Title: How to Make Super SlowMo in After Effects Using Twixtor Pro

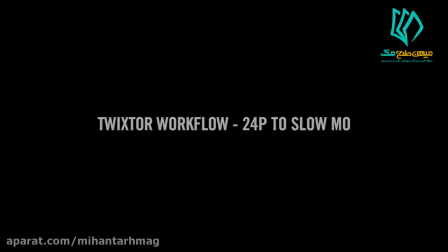0:17 Hey everyone,
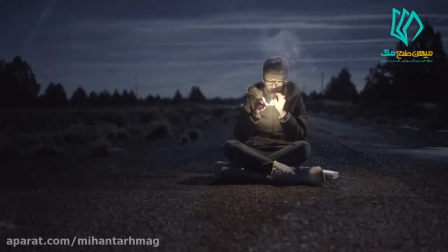0:18 welcome to a quick little workflow video that takes a look at one of the shots we got on the Sony a7S for our upcoming Shogun review.
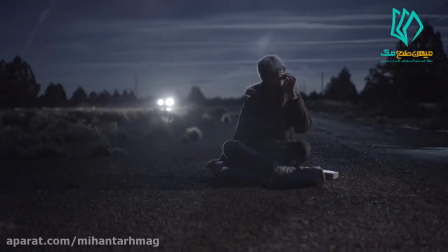0:26 The shots I want to take a look at are the ones that appear to have a super slow motion effect.
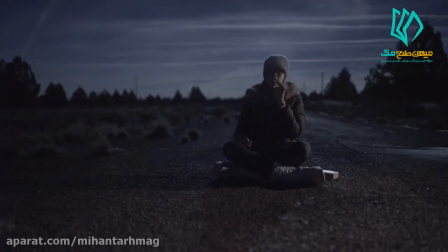0:31 We had close to a full moon, and this was at about ISO 6400 or something like that.
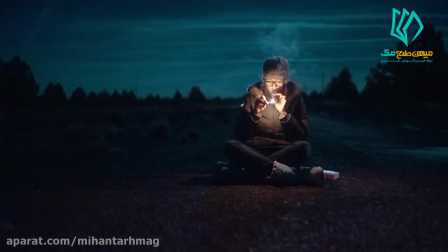0:37 And this camera is so great in low light that I was actually bouncing moonlight. The only other lights in this scene are obviously Marika lighting a match.
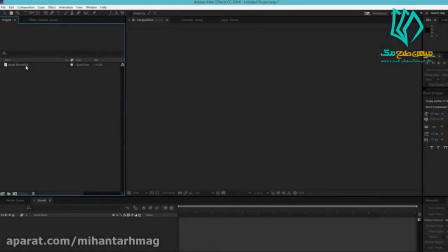0:45 So the key with slowing down footage like this using Twixtor, for starters we filmed in 30 frames per second,
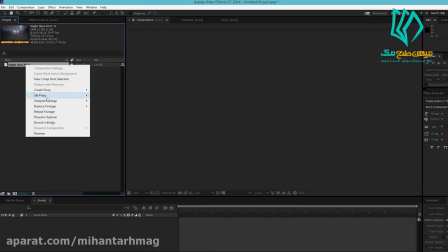0:52 and then right when I got into After Effects the first thing I did is transformed this down to 24.
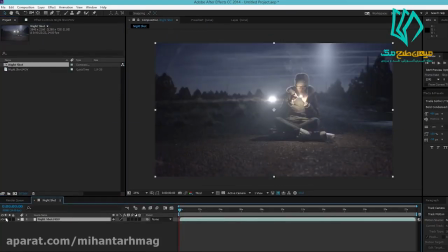0:58 So it's not much, but already we're getting it down to 80% speed. Now I don't know how much of a factor this eventually has. I don't think it has much of a factor at all. So you can do this with footage shot in 25 or 24 frames per second as well.
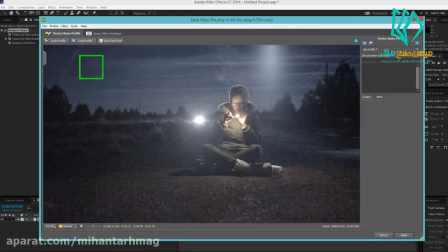1:11 First thing I did is denoised the footage using Neat Video. Basically just tried to get a good reading, and then I turned sharpness up to 20% and hit apply.
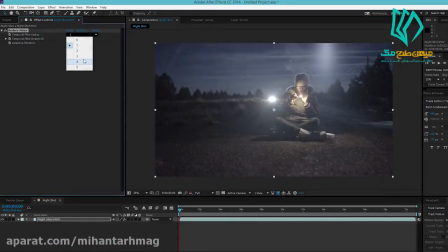1:20 The other thing I liked to do in these high ISO shots is turn up this temporal filter radius. I think the default is 0, so I turned it up to like 3.
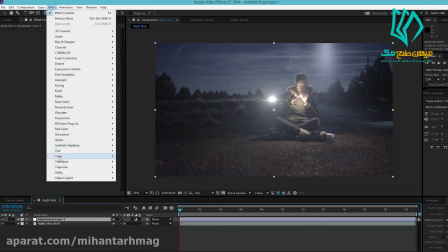1:30 The next thing I did is added an adjustment layer, and I created a LUT specifically for this shot.
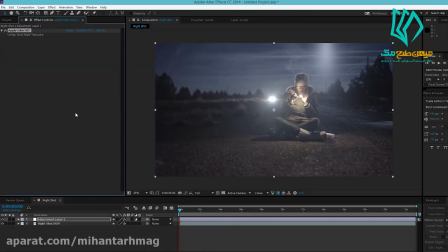1:37 I am including this LUT file in a link. I applied that LUT, and then I pre-composed this layer.
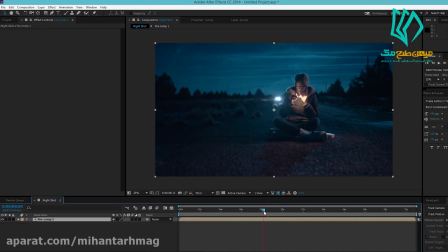1:43 The key, I think, with this is to get the shot in your timeline to a point where there's not a lot of movements. And that just comes down to understanding how Twixtor works.
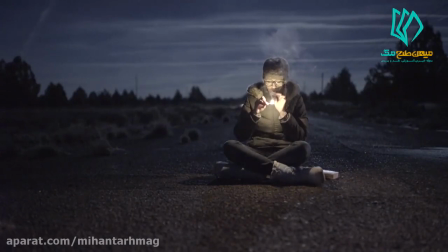1:54 But I knew that it wouldn't have a problem with the smoke, and it wouldn't have a problem with the changing light from the match.
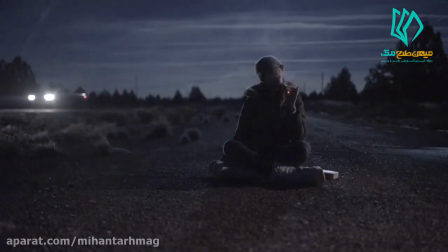2:00 And even when slowed down, those things show that there's quite a bit of motion. Because sometimes with Twixtor, if there's not enough motion in the shot, it looks like it's just a still photograph.
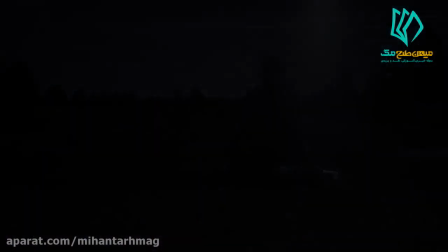2:09 So I thought the smoke and then the changing light from the match were enough movement that I could slow this shot down quite a bit and still have it look like it's a video.
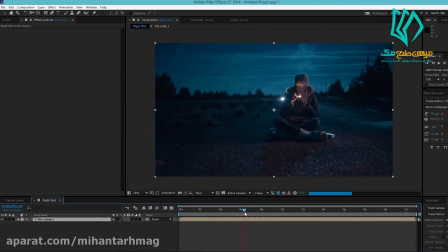2:18 So I got it to the point where she's lighting the cigar and there's some smoke coming up,
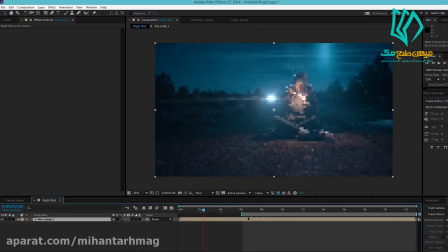2:23 but her hands aren't moving, her head's not really moving, so there's not a lot of movement in the shot for Twixtor to have trouble with.
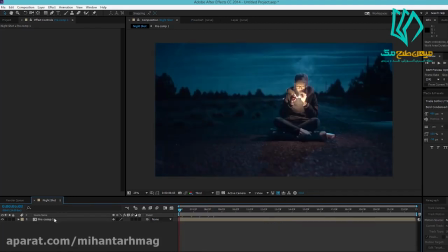2:29 There's just the lighting from the match and the smoke. And then I pre-composed this layer. And then on this pre-composition is where I added the Twixtor Pro plugin. Changed the input frame rate to 24 frames per second, changed it to forward motion weighted blend, and then I changed the speed to like 20%.
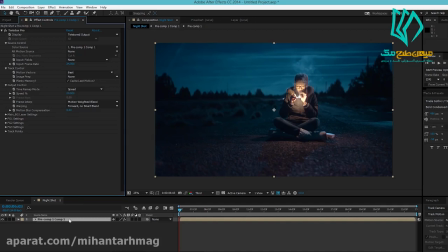2:48 But even when I apply Twixtor and I slow it down to 20%, you can see there's some weird stuff going on with the smoke.
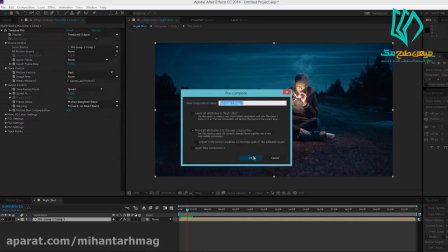2:54 And I fixed that by once again pre-composing this layer and then adding an effect called pixel motion blur.
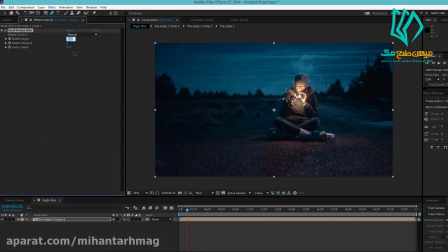3:01 In After Effects you go down to time, add pixel motion blur. I changed it to 360-degree shutter with about 25 samples. And this just sort of added some fake motion blur to the smoke, which is I think all that Twixtor really needed to smooth that out.
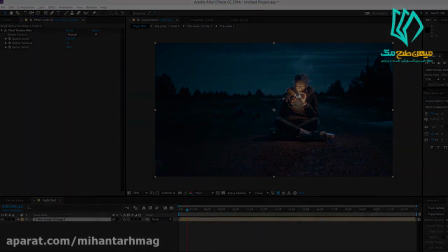3:18 So that's basically it. This worked with a few shots and it didn't work with others. It just comes down to what kind of movement is in your shot.
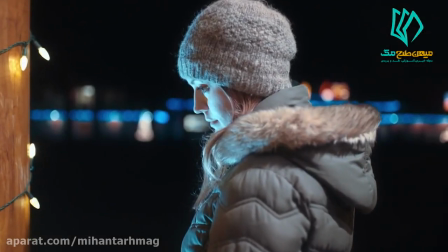3:23 In this shot, for instance, really the only movement is the slow dolly move in and then Marika blinking.
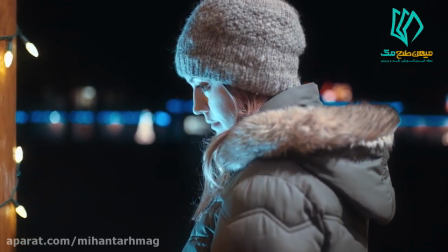3:29 And Twixtor had a little bit of trouble with the movement on her eyelids as they blinked,
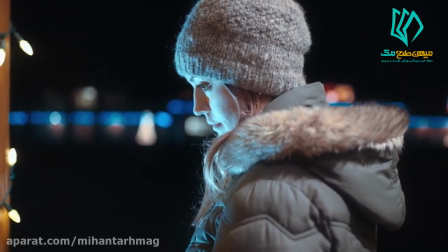3:35 but again, adding the motion blur, the fake motion blur, smoothed that out and it wasn't really noticeable.
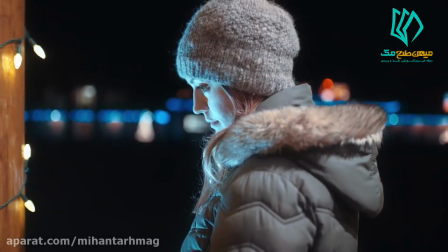3:39 And I think there was just enough movement in this shot with the camera slowly pushing in that it didn't look like a still photograph.
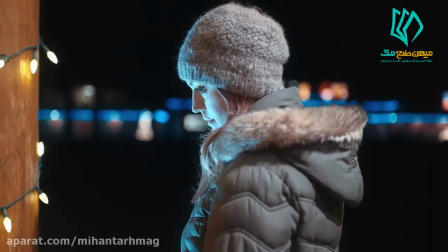3:46 It looked like you could obviously tell it was video. And I think that effect with the Sony a7S is a really cool combination.
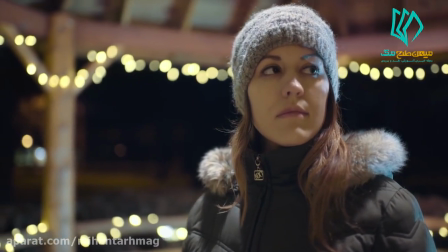3:53 A link to download this shot and the LUT file is in the description. Hope you enjoyed this video.
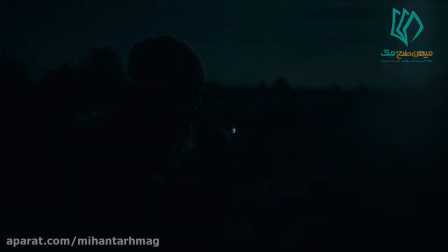3:57 I'm Luke Newman with Newman Films, and thank you for watching.